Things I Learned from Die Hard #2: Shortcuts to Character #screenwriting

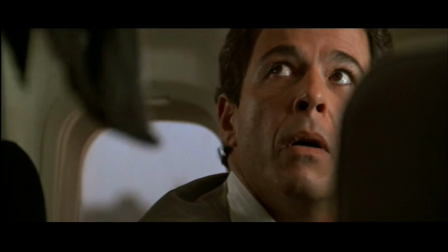8:11 Seeing the yuppie's expression, John is compelled by circumstances to say, It's okay,
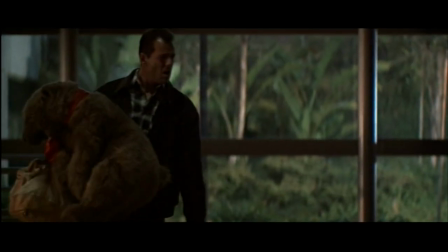8:16 I'm a cop. okay, so now we have a cop in an airport, but where exactly is he?
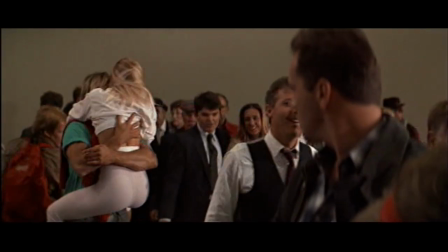8:21 Is he coming home, or is he visiting from someplace else?
California.
Ah, we're in California. And our guy is definitely not a native. But we still don't know one really important thing. What's this guy's name?
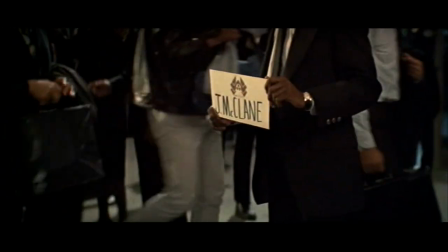8:34 So we need some sort of situation that will require him to... oh, that'll do.
Hey, I'm John McClane.
But more complicated exposition requires a more complicated setup. In this case, conflict can work wonders. Here's my favorite dialogue scene of the entire movie.
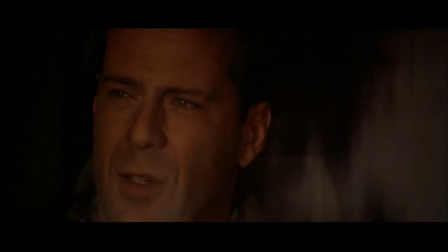8:50 In it, John spills his entire backstory on why he's here and why his marriage is in trouble. But again, John doesn't volunteer this information. It's forced out of him through conflict.
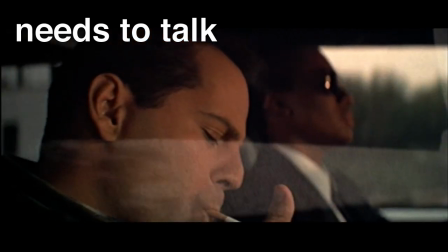9:02 See, Argyle is an extrovert and only feels comfortable when there's conversation. So his scene goal is to get John to talk.
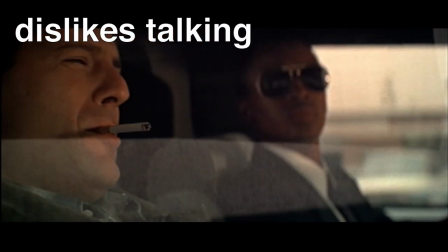9:09 But John doesn't like to talk. So his scene goal is to get Argyle to shut up. So we have two characters in conflict. Here's the scene.
Relax, we got everything in this mug, man.
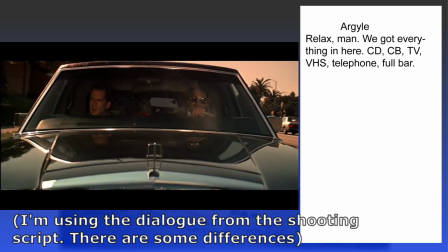9:21 Look at this, CD, CB, TV, telephone, full bar, VHS.
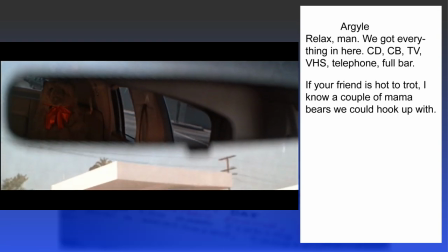9:27 If your friends have to trot, know a few mama bears we can hook up with.
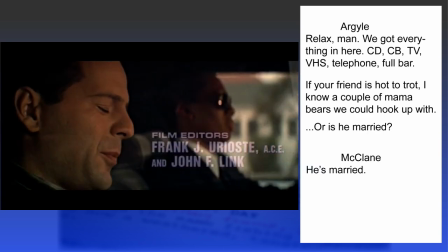9:34 Or is he married? He's married.
First piece of information. Volunteered by John to tell Argyle that he's not interested in partying.
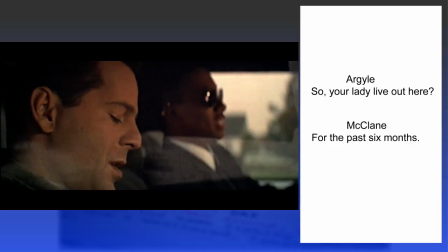9:41 Also, the bear makes it obvious that John has kids.
So your lady live out here? About the past 6 months. Meaning you still live in New York?
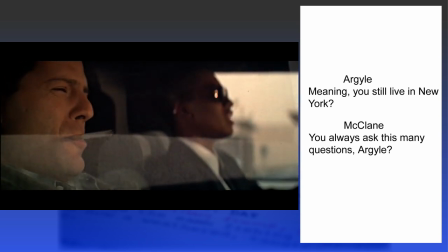9:51 You always ask this many questions, Argyle?
So now the scene conflict is fully underway. Argyle wants conversation, John wants silence. And just like in any scene, the character most dedicated to their scene goal is gonna win out.
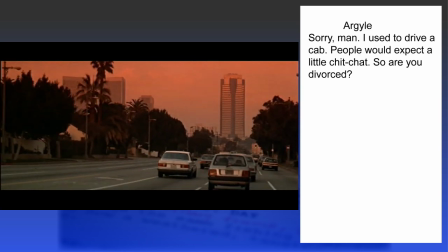10:04 Sorry, man, I used to drive a cab, and people would expect a little chit-chat. So you divorced?
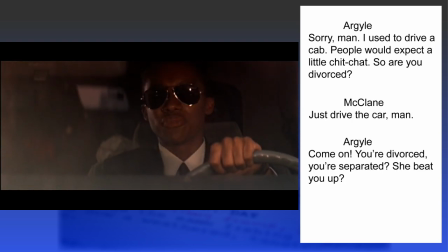10:11 Just drive the car, man. Hey, come on, you divorced? You separated? She beat you up?
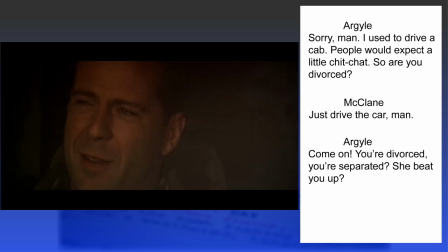10:17 Argyle is not backing down, and this last little joke takes a jab at John's manhood. So, being a manly man, John is forced to give a proper explanation.
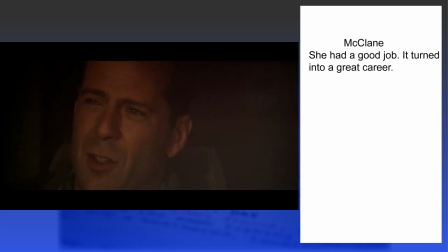10:27 She had a good job. Turned into a great career. Now that meant she had to move here. You're very fast, Argyle. So why didn't you come?
Argyle is functioning as a guide character.
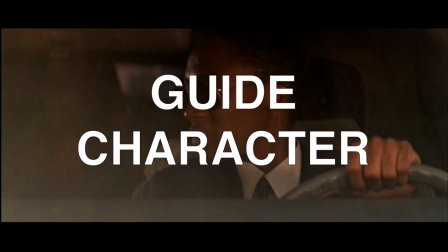10:40 That's a character who asks the questions and gets the information that we, the audience, want to know. Argyle is literally asking John for his backstory.
Well, why'd you come with her, man?
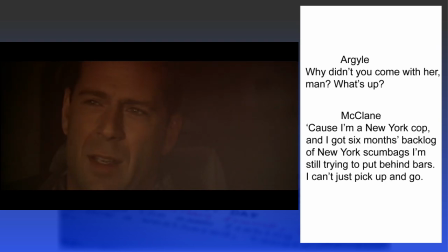10:51 What's up? Because I'm a New York cop. I got a 6-month backlog of New York scumbags I'm still trying to put behind bars.
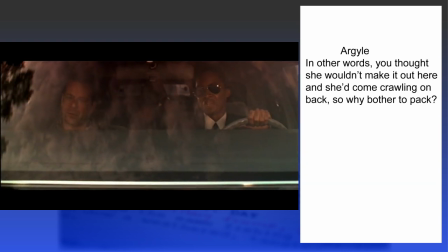10:58 I can't just pick up and go that easy. In other words, you thought she wasn't gonna make it out here, and she'd come crawling on back to you, so why bother to pack, right?
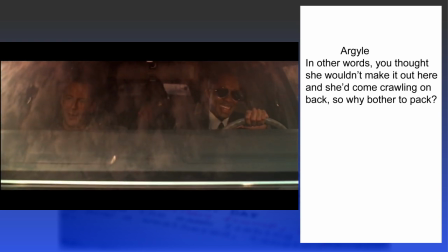11:05 Like I said, you're very fast, Argyle.
You mind if we hear some tunes? Note that most of this information comes not directly from John, but from Argyle putting the pieces together for us. That way, the viewer gets the information they need while still preserving John's tough, silent nature. The exposition is completely plausible because it's the outcome of two conflicting personalities. Once again, if you enjoyed this video and you want to see more things I learned from Die Hard, please make sure to click the like button and write a comment below so I'll know that this series is going to be worth continuing. Because next time I plan on explaining 3 secret devices that Die Hard uses to keep building its conflict from beginning to end. So until that day, I am the Script Monk.